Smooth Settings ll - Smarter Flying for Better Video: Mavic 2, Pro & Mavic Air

If you're doing a general forward flight and you need to pan round and turn more than just a few degrees, again, it will get quite boring quite quickly.
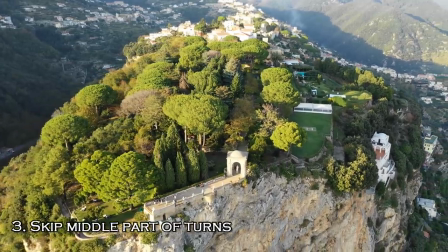So another thing you can do is to actually do a sharper turn and edit that out,
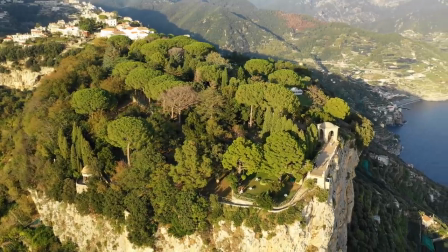and then do a crossfade and actually editing out the middle part of the turn. A 90 degree pan is going to get pretty boring pretty fast. So another really good effect is to pan the camera down as you're approaching the point of interest.
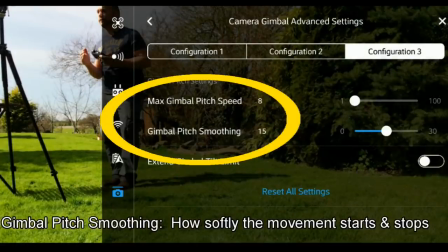To do this, you do need to have adjusted the gimbal start-stop buffer, which slows down how the gimbal moves as you move the little wheel.
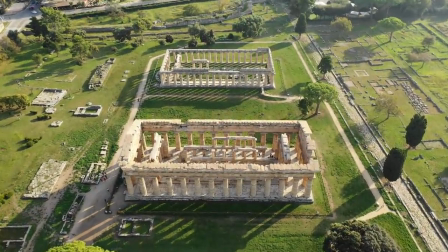Approach the target with the camera pointing down at around 45 degrees.
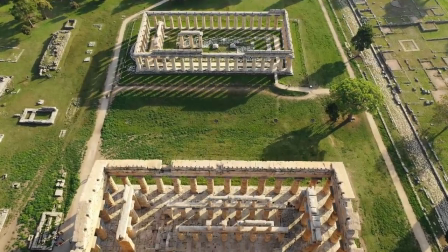Keep the right stick gently forward to keep the drone flying in a stable forward speed.
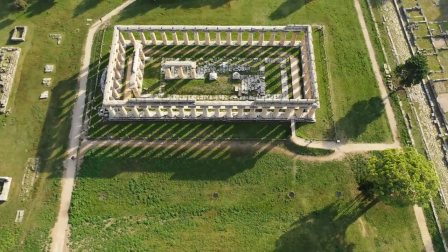And very gently start to roll the thumb wheel to slowly start angling the camera down as you approach the target. Final good trick as well is to do any of these maneuvers in reverse. Again, pretty important to make sure that you're not going to reverse into anything, as you're going to be looking forwards whilst flying backwards.
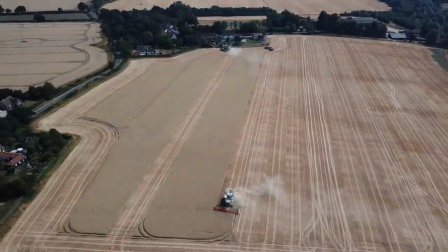Start off looking down at a particular subject while slowly reversing at a constant speed and panning gently up.
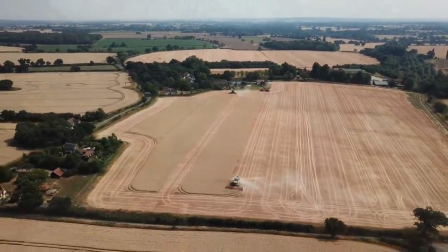And again, this will allow you to reveal all of the landscape around you after initially focusing on something specific. Flying with some of these slower settings does actually need a bit of practice, as it takes longer to pan down, and when you let go, the camera can carry on panning down a little bit and you'll have a bit of overshoot. End of the day, you need to just practice and make the adjustments as to what suits you. So a few different ideas there. One final point I'd add though is I often say to people that half the job is actually in the editing.
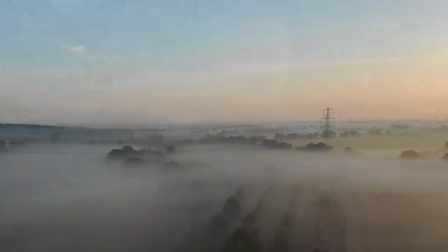We all have jerky bits of video that where it didn't go quite to plan.
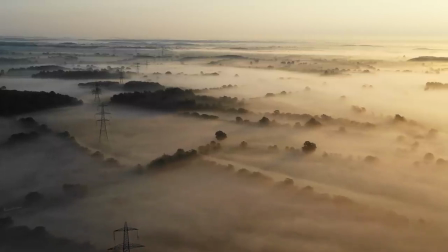Cutting out the jerky movements and cross-fading two clips maintains the impression of a nice smooth pan,
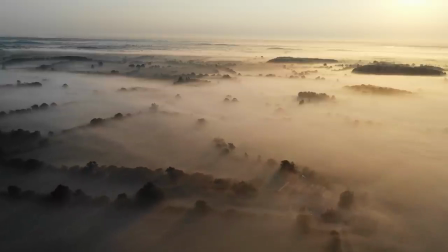even if it was actually a bit of a mess when you actually shot the video in the first place. To be honest, we could talk for hours on editing, and I think that's a subject for another video on another day. For now, I will point you to the link for the other video I was talking about, Smooth Camera Settings,
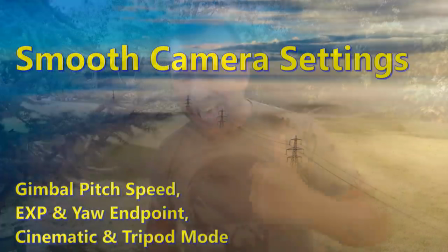which outlines the essential changes you're going to need to make in the app in order to get these smooth shots. That's about all I want to say for this particular video. I didn't want it to go on too long. If you've got any other additional tips or some good settings, drop a comment on the comments below. So until next time, have fun and happy flying, guys.